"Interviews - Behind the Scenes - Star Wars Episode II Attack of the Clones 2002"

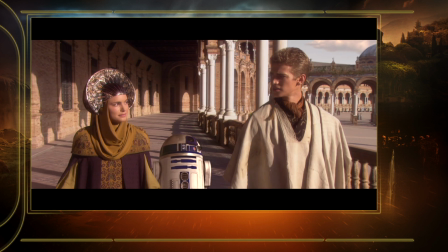(8:23)
And that was one way to overcome sort of the dangers of how do you make a society very believable and yet without turning too dark.
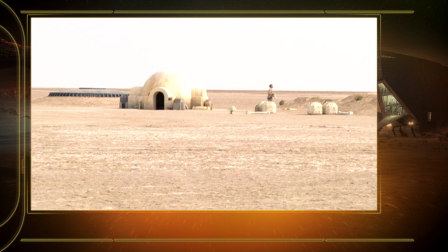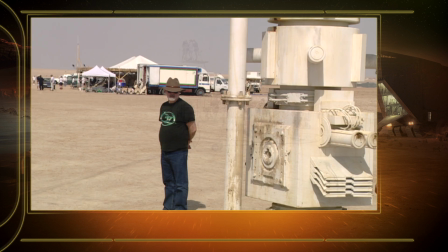(8:45)
We're in the middle of the desert. I've been here about 5 or 6 times before, this particular spot.
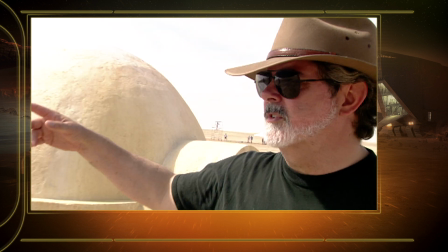(8:51)
Everything is exactly the same because a lot of this stuff was just left and it was still here. I mean, one of the interesting things of, designing worlds that kind of have a story arc over 3 films over a span of, 20 plus years is really figure out, okay, how do you make the designs work? And in episode 2, when Anakin goes back to visit his home,
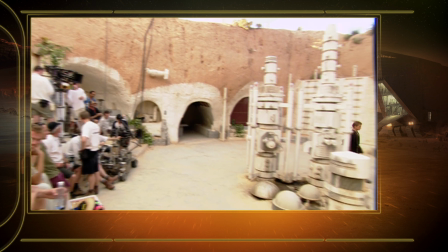(9:11)
the design of the architecture and the homestead all look exactly the same, but you have to give it a little bit of sense that time has passed,
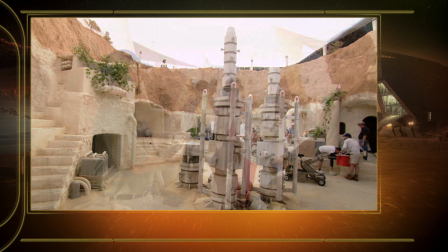(9:17)
history has happened. And we did that by just, slightly altering stuff. So, for instance, when you go back and visit Watto's shop, it's not exactly the same environment,
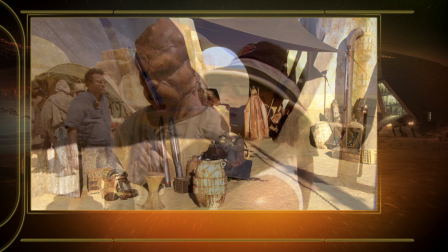(9:26)
but you still have the same sense of history because when you go back, you are in some ways seeing the evolution of the planet as well.
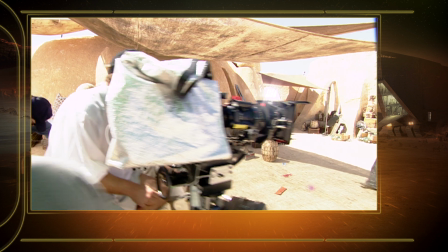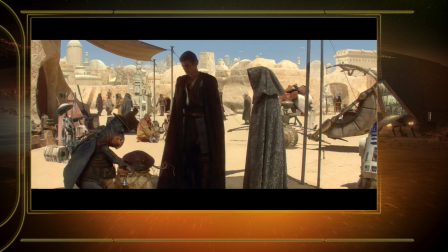(9:39) Shut, Watto. Ting mi chasa hopa.
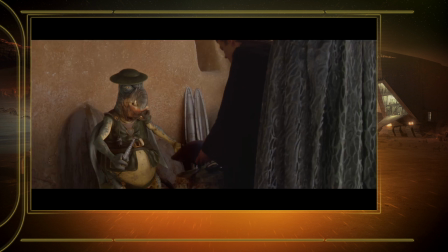(9:44)
Tatooine is an interesting world in that we get a sense that it's a very old world.
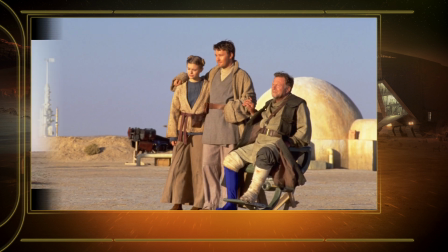(9:48)
Old in the sense that the people that are living there have been there a long time. So the structures have been built up over time.
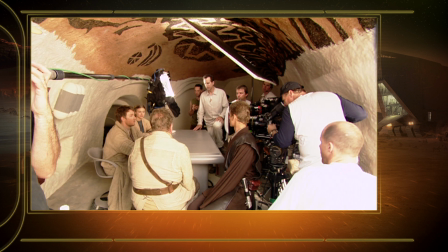(9:55)
And how do you create sort of a design aesthetic for a people that are kind of, basically just surviving?
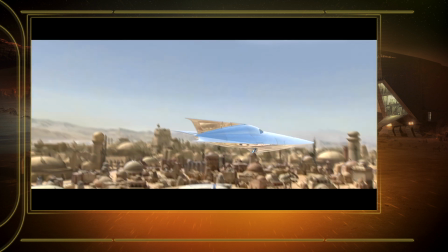(10:01)
They're kind of on the outskirts of the known universe. Knowing that, they do have high technology, they have spaceships and stuff like that.
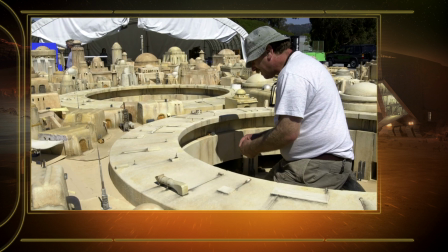(10:07)
What would they do? How would they modify their materials to create these gigantic structures? But maybe they don't have the building materials that we're used to.
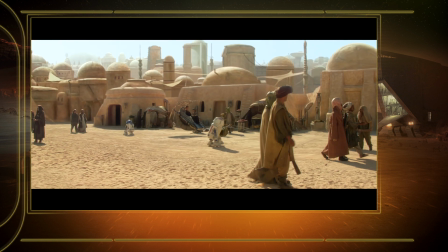(10:13)
The whole design philosophy was kind of all about mud bricks, taking that and exaggerating the scale.
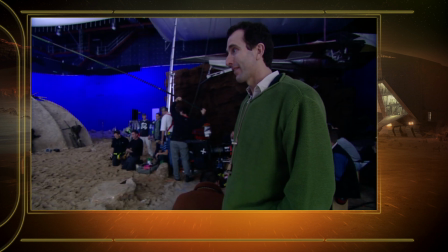(10:24) And we're set. And action! Jamel, Adam.
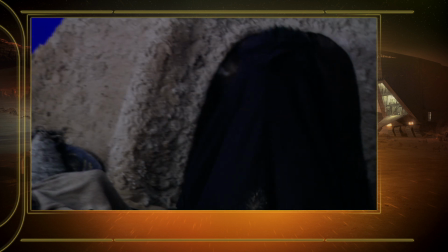(10:34) Yeah, okay. Okay, once more.
One of the really fun design challenges was the Tusken Raiders.
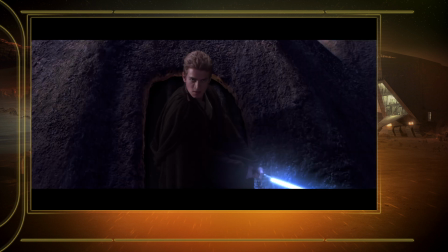(10:41)
We were exposed to some of that in episode 4, but we didn't quite see, what they were about, their homestead and stuff like that. In episode 2, we actually got to go and really explore what they were in terms of their camp. And the design brief from George was that, these are, of course, nomads. They roam the desert.
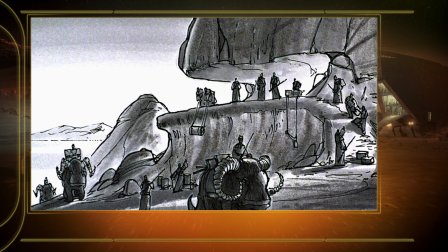(10:58)
And the challenge was to really, how do you create sort of architecture and buildings and homes and stuff that kind of fit that lifestyle.
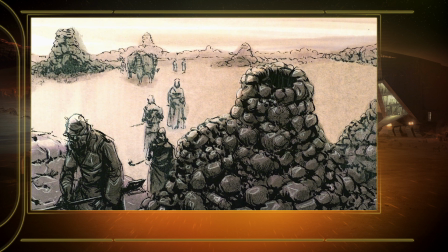(11:06)
So again, we went through research. We started looking at, North American Indians, what do they do when they're sort of cleaning up and moving from location to location?
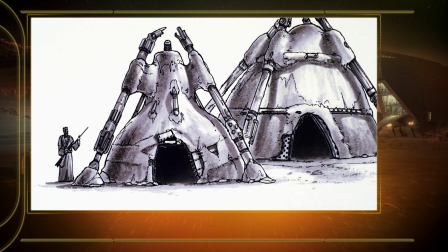(11:14)
And so we took the idea of, maybe it's like something like a teepee structure, something that can be easily broken down, but yet is, at night can become a home.
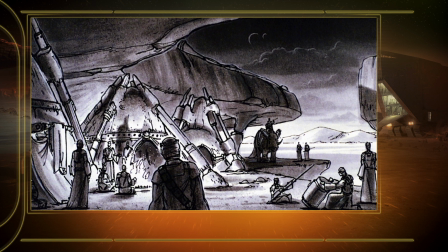(11:22)
And so we started looking at that and started saying, well, how can we take advantage of the exotic life that's on Tatooine?
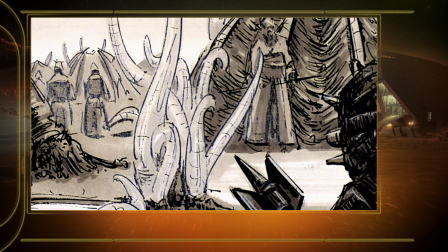(11:27)
There's some of these gigantic creatures. And we thought, well, instead of, wood for the teepees, how about if there were giant tusks?
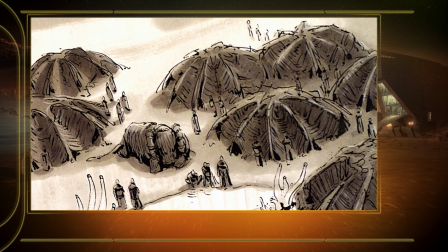(11:33)
And that started to create this sort of this weird dome-like shape that then we put animal skin on top of it.
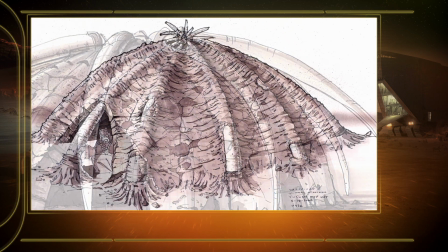(11:39)
And by creating these teepee structures with these giant, enormous tusks, it started to create this very iconic image of teeth and flesh.
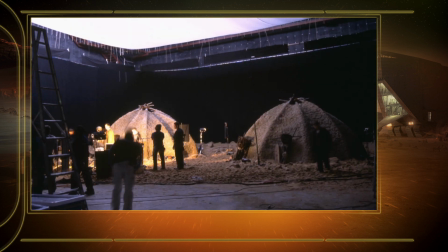(11:48)
And it was perfectly suited for what the Tusken Raiders were all about, because they're a very aggressive, savage people.
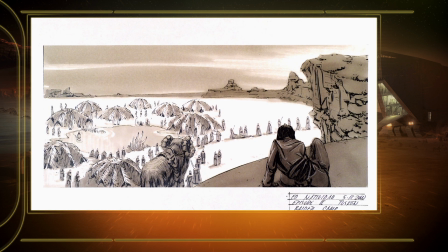(11:55)
And so design works beautifully when you can have those elements imbued in the visual in addition to sort of the bigger scheme of,
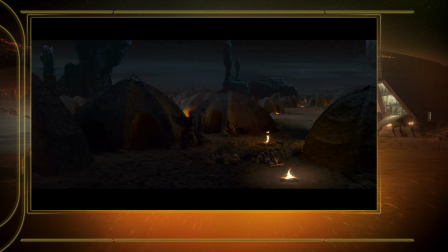(12:04)
how does it actually work? When we saw Tatooine on episode 2, it was really well done.
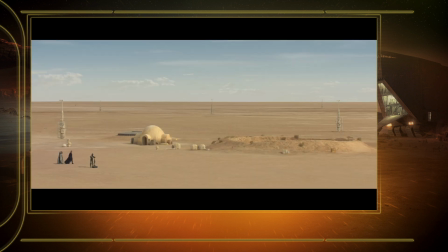(12:10)
I mean, again, for me, being such a Star Wars fan, I love playing in this universe, and to see more and more of that get on the screen is a real joy.
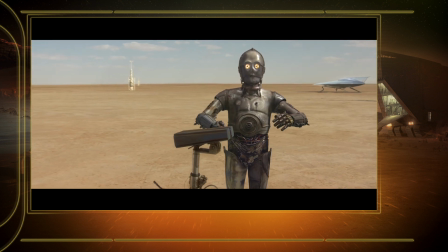(12:18) Hello. How might I be of service? I am C. 3PO.
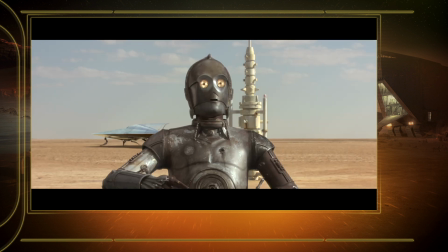(12:24) Oh, the Maker. Oh, Master Annie. I knew you would return.